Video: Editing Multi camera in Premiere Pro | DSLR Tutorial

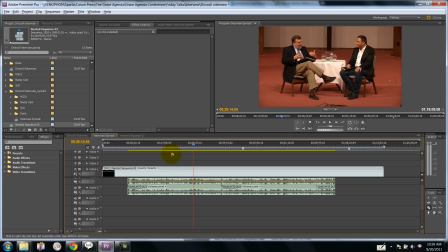495s
So here you can do your edits, then go to your nested sequence, apply color correction, you come back, and it's all color corrected, or zoomed in, or whatever you want. Zoom is one that doesn't affect speed, so I did it now. So that's basically the basics of multi-camera editing.
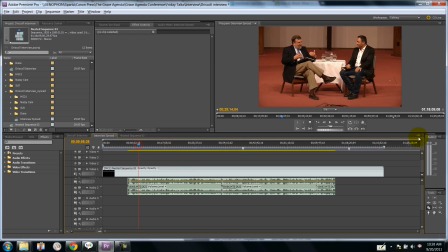514s
And let me just
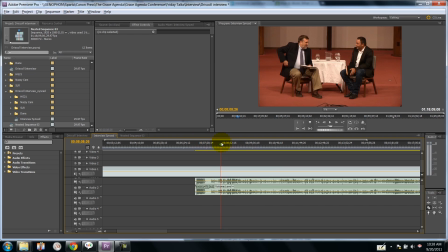519s
show an example of just kind of a workflow. So let's see. I'm just going to just do a little bit of editing here. I'm going to zoom in to the front. Here's where they said hi. And you'll just see a little bit how I would do it. I'm going to not use the multi-camera editor here at the beginning. So I'm just going to start here, wide view.
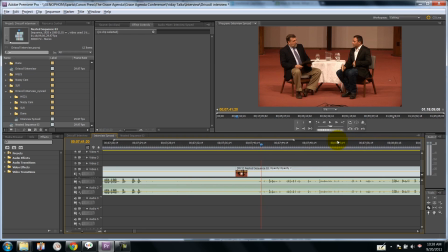541s Oh, Mark.
And so I'm going to zoom in here, because right as he starts talking, I want to zoom in on the person talking. And the person talking is camera two, I believe. And you get to know these on a long clip. That was actually camera three.
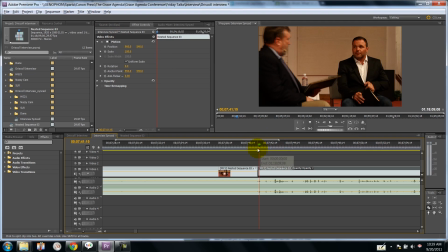558s
And multi-camera editor will obviously tell you that. So now, watch this.
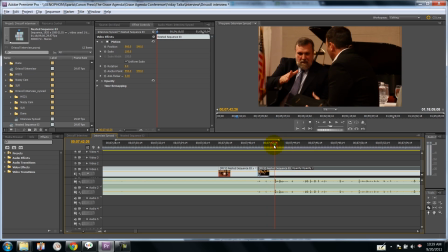564s Well, Mark, thank you for coming. Yeah.
And now when he talks, I want to go to camera two, to him.
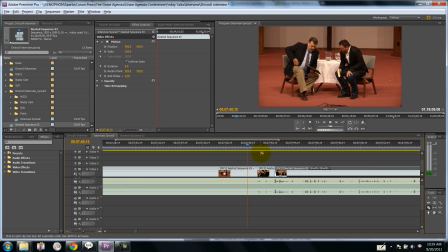571s
So this is what it's going to look like.
Well, Mark, thank you for coming.
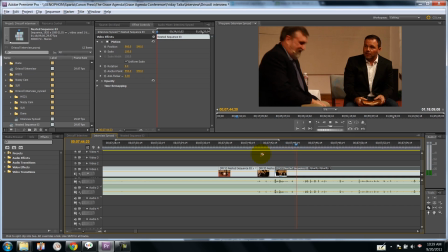575s Yeah, my pleasure, buddy. Thank you. Let's pray. Our Father.
And let's go out to the wide shot.
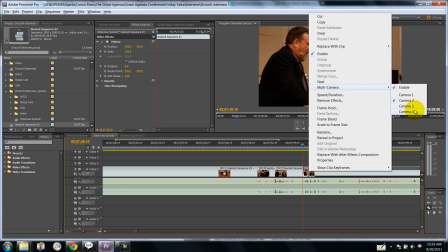581s
Okay, so where are we? We're in a big room. Let's reflect that.
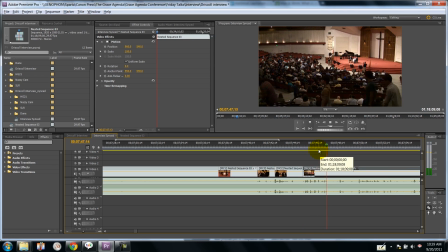586s
Establishing shot.
Our Father and gracious God, we thank you for your goodness. We pray that you would help.
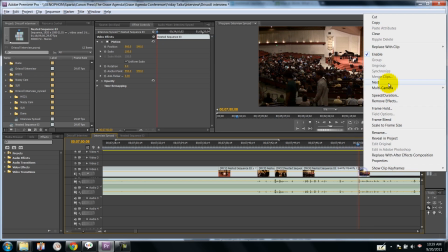592s
And see, about right here, I'd like to go back in on the person who's praying there. So, camera two.
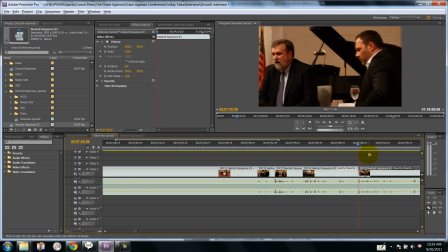599s
Oh, actually, that was camera three. I keep forgetting, getting mixed up.
Help us to understand what you have given to us.
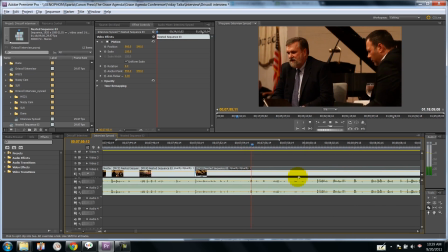604s We pray that these questions would be blessed, and the answers would be blessed. We surrender it all to you, Jesus.
By the way, I was scrolling with my mouse there to kind of move it forward as we went through.
In Jesus' name, amen. Amen.
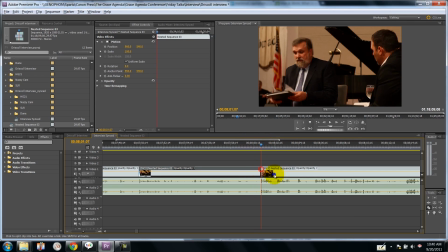619s Mark, thank you.
Let's say we want to go back to Mark here, camera two.
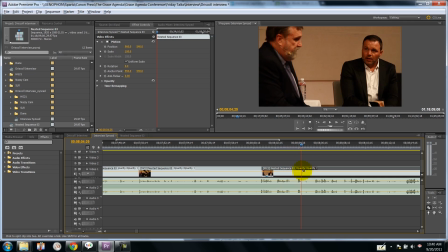625s Mark, thanks very much for joining us here at this conference.
And then typically I'd go back to one, and you get the idea here.
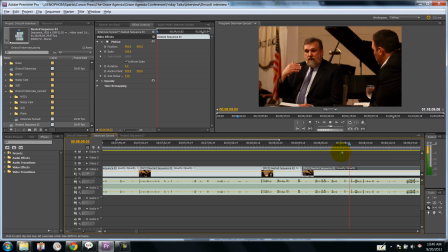633s I wanted to begin by just noting that, asking why you didn't talk me into using these mics earlier than this.
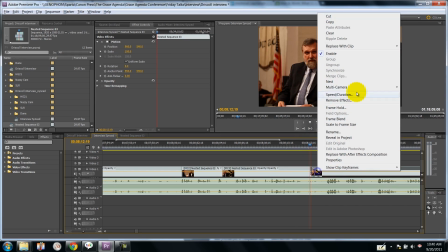641s
So there, you know, I might go back to get the reaction.
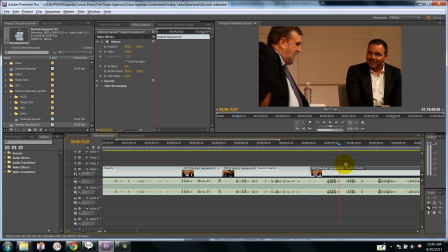646s You like this? Yeah, well.
So there we are. There's a little bit of editing in a nutshell.
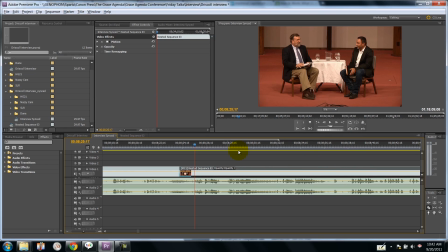652s
So thank you very much for watching this tutorial. And you can go to FoucachonMedia.com for more of these tutorials or to see some of my work or follow me on YouTube.
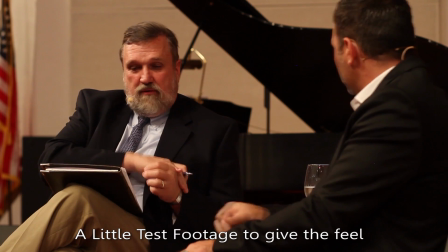662s
Thank you very much.
In the run-up to this conference, a few weeks ago, there was a internet dust-up that happens from time to time.
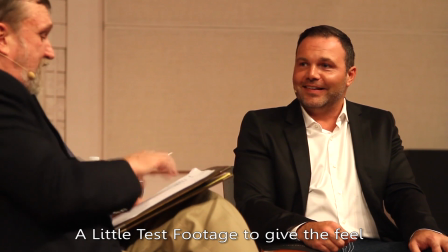671s I've heard about things on the internet. I've heard of those. And I've heard that you were involved in one of them.
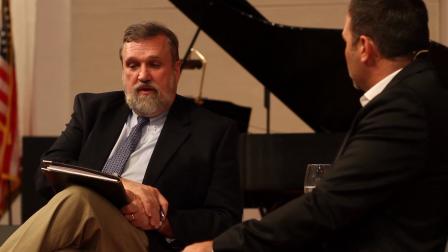677s Yeah. One of the controversies, one of the questions that I wanted to ask you about has to do with cessationism,
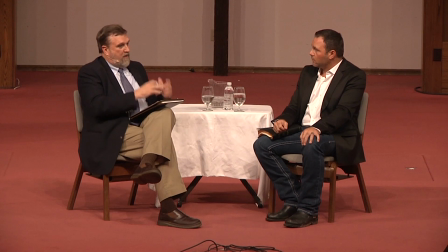686s non-cessationism, revelatory gifts. Mm-hmm.
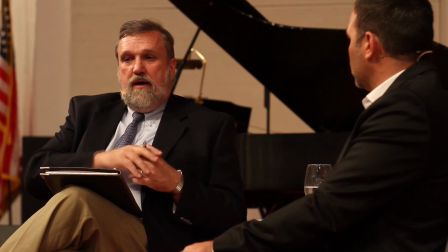689s The Reformed world, the Calvinistic world, has historically not been big on that.
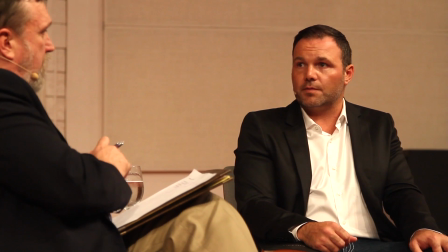698s Since Warfield especially. Right.
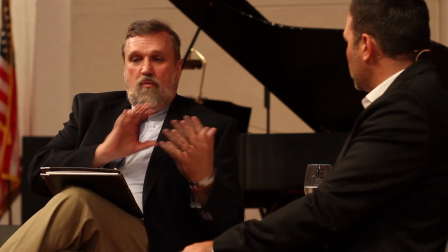699s So do you see the Reformed world divided neatly into cessationist, non-cessationist groups?
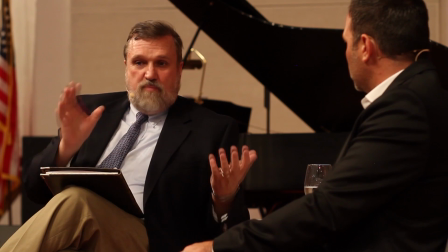708s Or do you think it's more complicated than that?
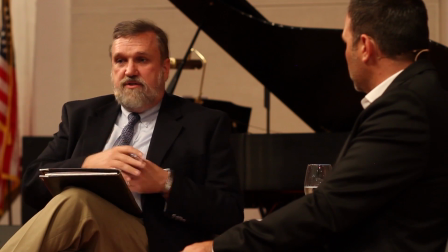711s Would you say cessationist, non-cessationist, cessationists who believe the world is a weird place?
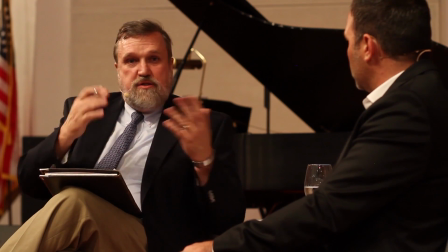718s Mm-hmm. What sort of categories do you have when you're thinking about the experiences that you've talked about and some of the people who have talked about you having them?
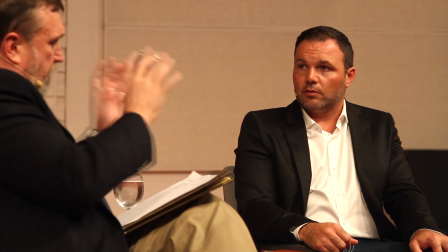726s Yeah. What shelf do you put them on in your mind theologically?
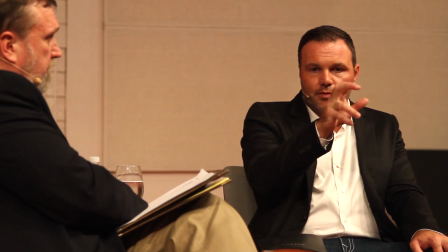732s Yeah, I see when it comes to the issues of the supernatural and what we call the charismatic, it's like a dimmer switch in a room.
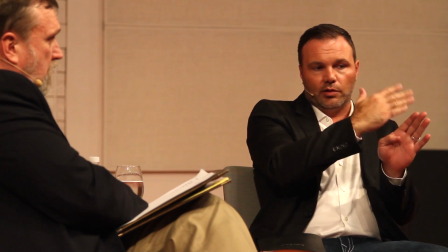738s In the Reform world, there's a whole range, you know?